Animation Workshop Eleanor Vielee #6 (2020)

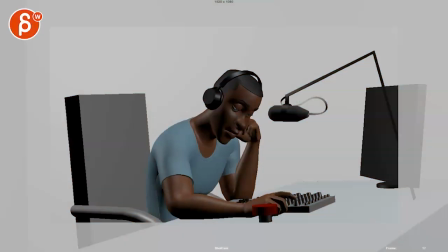All right, let's check this out in full here.
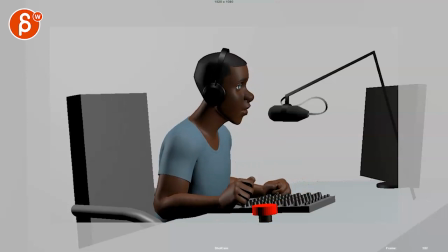103.7 NNJ. Here's Pink Floyd.
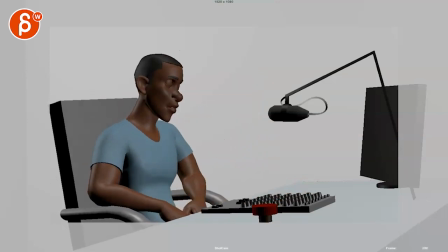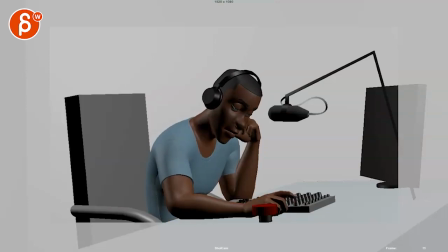All right, cool. And looking at the notes, since I was slightly confused there,
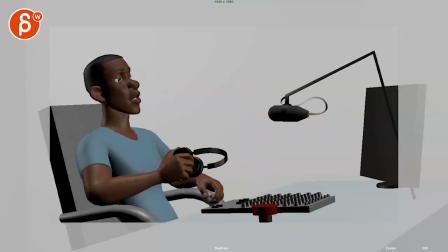you definitely want to have him slam this because he is,
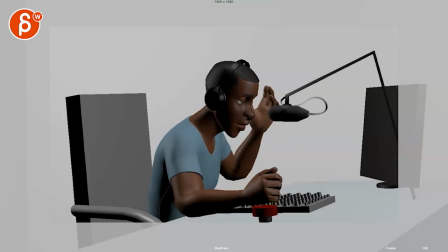because he doesn't care anymore, right? This is the note there. He starts to sit back and then drops his weight back into the chair.
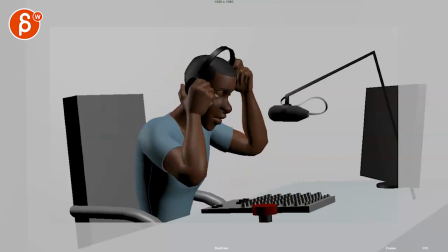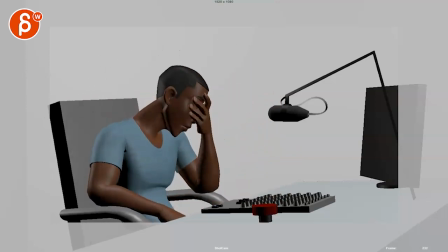Cool.
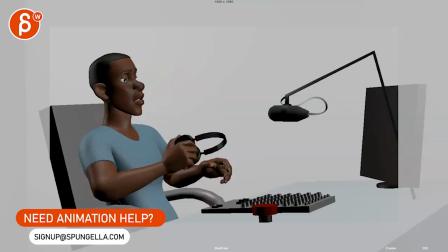It's interesting. It's almost a bit less of one, more of the other.
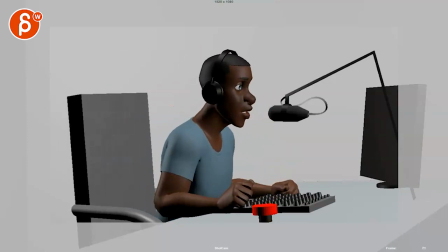Just looking at your previous notes that were explaining the ending a bit. And you're probably at this point rolling your eyes, and I completely understand.
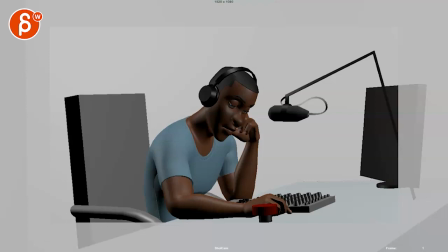So here are my thoughts here. This is all cool.
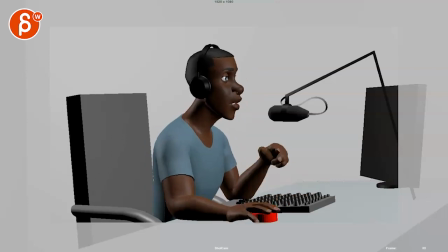103.7 NNJ.
This still feels a bit subdued here.
103.7 NNJ.
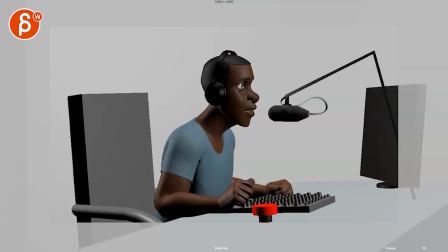Where it all... I know he gets into a bit of an arc through there, but if you can still have a little bit of head business and some rotation in Y.
103.7 NNJ.
Especially on NNJ with a little bit of anticipation and a bit of a curve in there.
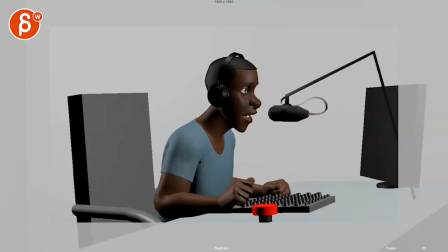Feels a bit simple through there. And just generally watch out, that arm has, I think, in its rest pose, an arc like that, and I would bring it back a bit for a curvature like that.
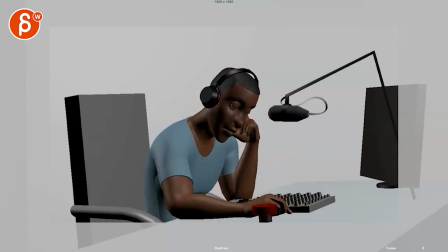103.
That's all cool. I wonder if we can change the lighting a bit so that... That's my dog in the back.
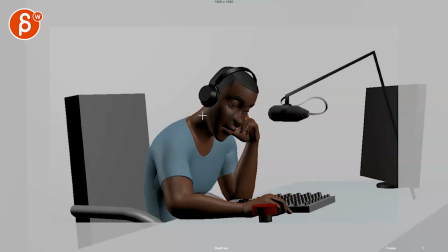Huh? We can hear it. If you can put in the light so that would... So we can separate the eyebrow just a bit more. Because since we don't see his eyes, I wonder if there's anything you want to do with a bit of a thought process and a change in there.
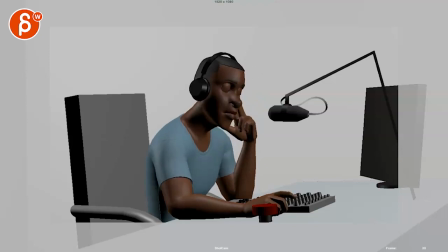Because right now... It's just kind of a lean forward with this.
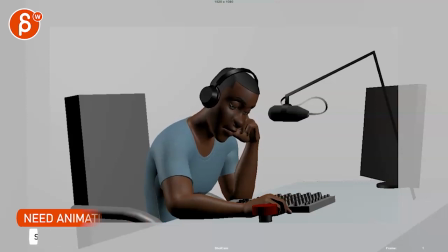And I'm just curious. It doesn't have to be. I'm just curious if you want to push this a bit more where, I mean, all of this is fairly dead. If there's something where he might start open mouth and kind of a getting ready, or close mouth and then a like a bit of an inhale. Just a bit of a change in there, a little bit.
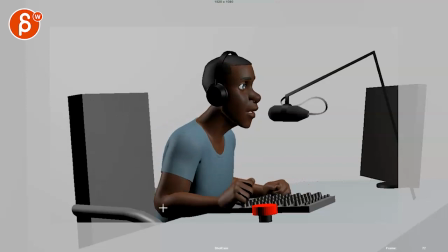103.7.
That's all cool. I still love that he goes forward and lifts it up for the tension. I think that's great.
103.7 NNJ.
And I think NNJ to bring up that corner to see more of the upper teeth for NNJ.
7 NNJ.
Because he's still in that pretend mode and trying to have the energy to give this final potential broadcast there.
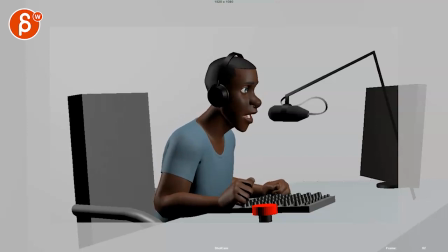7 NNJ. Here's NNJ. 7.
And then play with more with your eyebrows and the lids there.
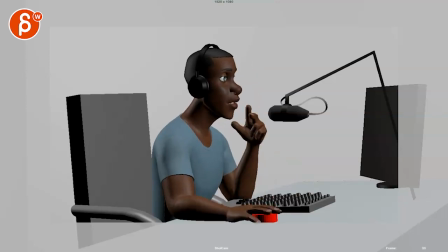Since you are in polish mode.
103.7 NNJ.
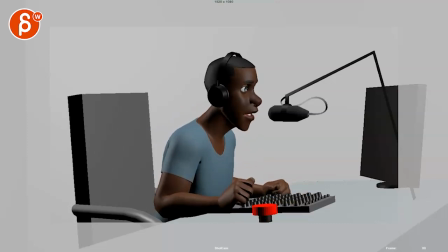It just feels like NNJ. I mean, it could be a bit more serious, a bit more NNJ, with a bit more of a squint and a bit more tension there, because he has his eyebrows go up here.
103.7.
They're a bit fast.
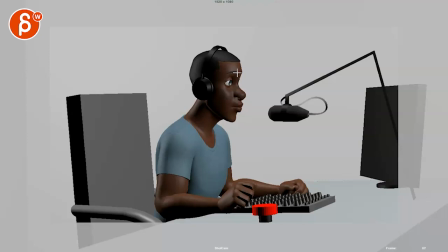You might want to hold these a bit longer, and then push this so it's less of that shape going up, but a change in shape.
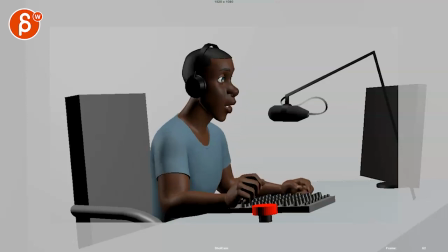So you have a bit more exaggeration there.
103.7 NNJ. Here's Pink Floyd.
But that's cool.
Here's Pink Floyd.
Here's a thought for you, since I like this.
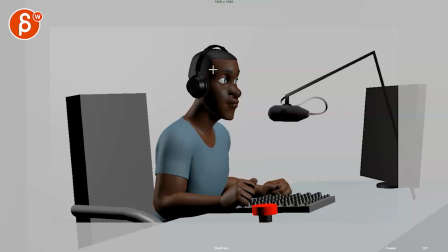What if we, because you're starting that arc, what if we end in this in terms of how it's facing the audience? Meaning that, see how it turns, but imagine he ends up this in an orientation.